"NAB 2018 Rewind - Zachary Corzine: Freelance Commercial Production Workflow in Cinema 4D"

I can quickly show final scene file of that shot that was utilized.
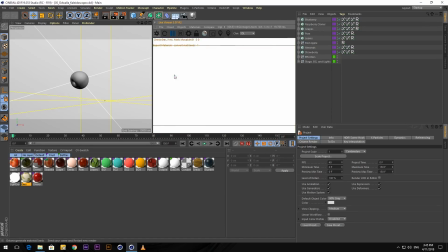Hopefully this will send to render fairly quickly, but it'll give me a chance to drink some water as well.
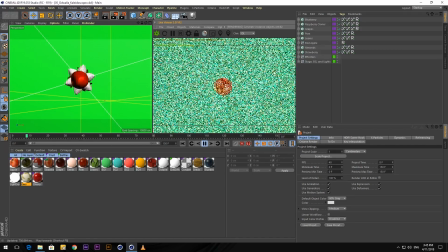All right, so now we have, you can see, just animating some different parameters in the cloner.
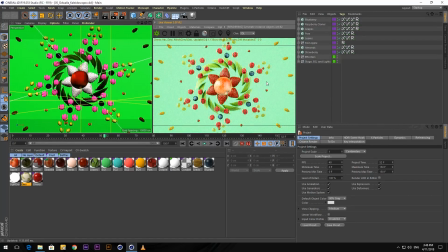I'll press play, so hopefully this will update. And we have some leaves, some seeds, just really showing off all the ingredients within the Odwalla fruit drinks.
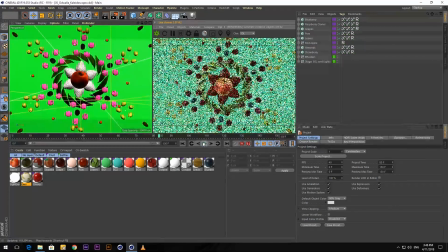And the kind of concept behind this as well was all the different shots
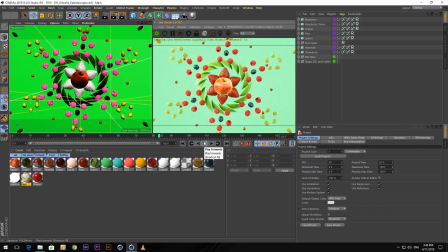have different colors that kind of match the blend of ingredients for each specific product that they have. So that's the kind of approach behind a lot of the shots within the piece.
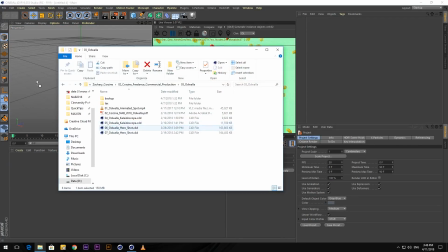I'm going to also go over real quickly of this hero shot.
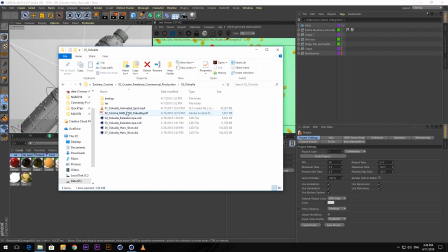So both used in the print collateral as well was this hero shot of all the Odwalla bottles kind of
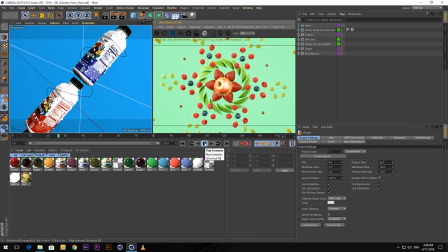moving along as the fruit constricts and kind of looks like it's like pulling it through, and the camera kind of banks right? So this is utilizing a lot of the same techniques again.
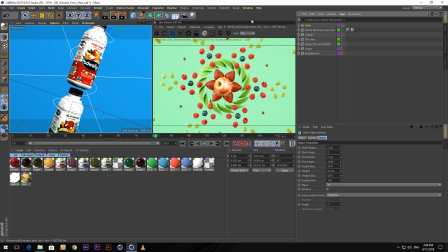So we have this helix here that's kind of wrapping around our bottles, and I'll resend this real quick.
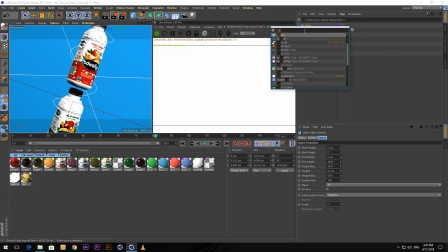And we can grab a cloner again, and I have some blackberries here, and we can throw that in our cloner. Hopefully this will update shortly.
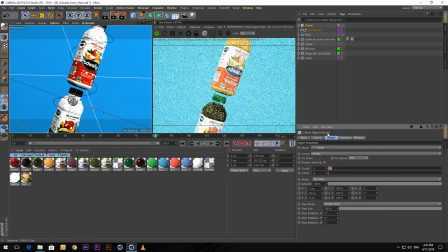And for object mode, or the object of the cloner, we're going to change this to object mode.
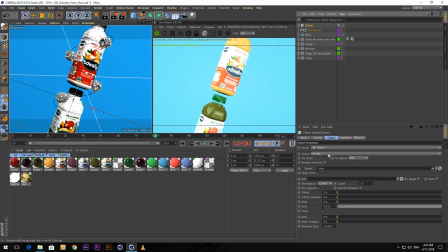And then we can drag in our helix here, and we start to get those blackberries kind of wrapping around the bottle, right? So we want to up the count. Hopefully this will be fairly quick. I can change this, rather than the distribution mode, I'm going to change to even, just to kind of even them out a little bit.
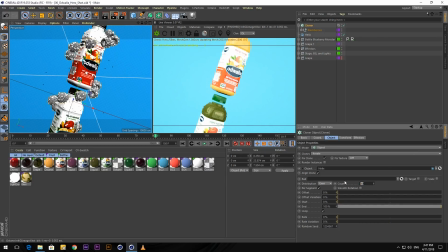And I think we need some more as well. And so now we wanted these blackberries to kind of wrap around and look like they're constricting. So how we can do that is you could, within the cloner, animate this rate, and you'll see that they'll kind of travel along.
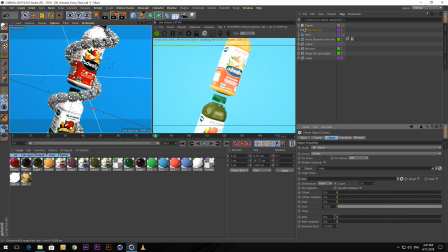But we don't actually get the rotation of the helix as well. So how we can do that is actually, I think I'm going to close down this viewport just to be nice to our machine here. And then I can show the final shot there as well. Let me just undock this.
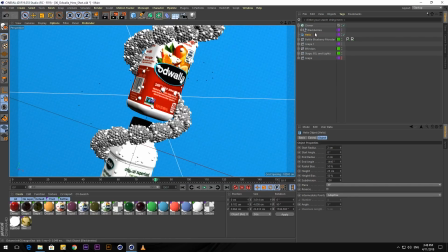There we go. So what we can do is, rather than using the rate, I can actually just
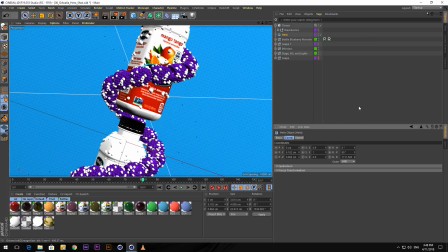animate the rotation of the helix, because then it's kind of this optical illusion effect, right, where it looks like the fruit is traveling along the bottle, and it looks like it's kind of rotating around. So what we can do is, once again, we're going to use signal tag, just because it makes the process really easy to tweak down the line. And I think as a solo freelancer too, it's really important to kind of future-proof your work and really be able to quickly adjust and address client feedback, because you'll get feedback quickly, and sometimes the time expectations are the same as if you were working with a team, right? So you need to future-proof your work as much as you can. So under here, I'm just going to set this, because we're going to basically make this constant over time again.
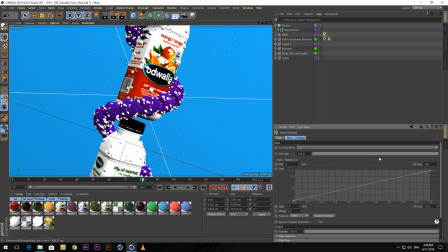So I'll set it to linear, and we can start to adjust this. I think we want positive values, but we'll see, it might be negative. And then we can lower the count a little bit. And for playback, I'm going to change it to additive once again, just so it'll just keep adding to that rotation amount.
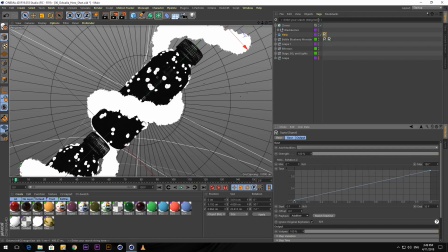This is going to slow down. Actually,
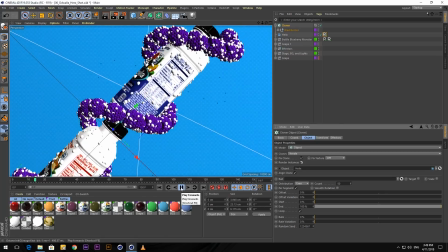there we go. So now we are, kind of starting to get what we're looking for.
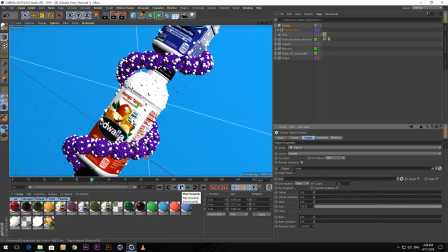It looks like the fruit is kind of pulling the bollos through.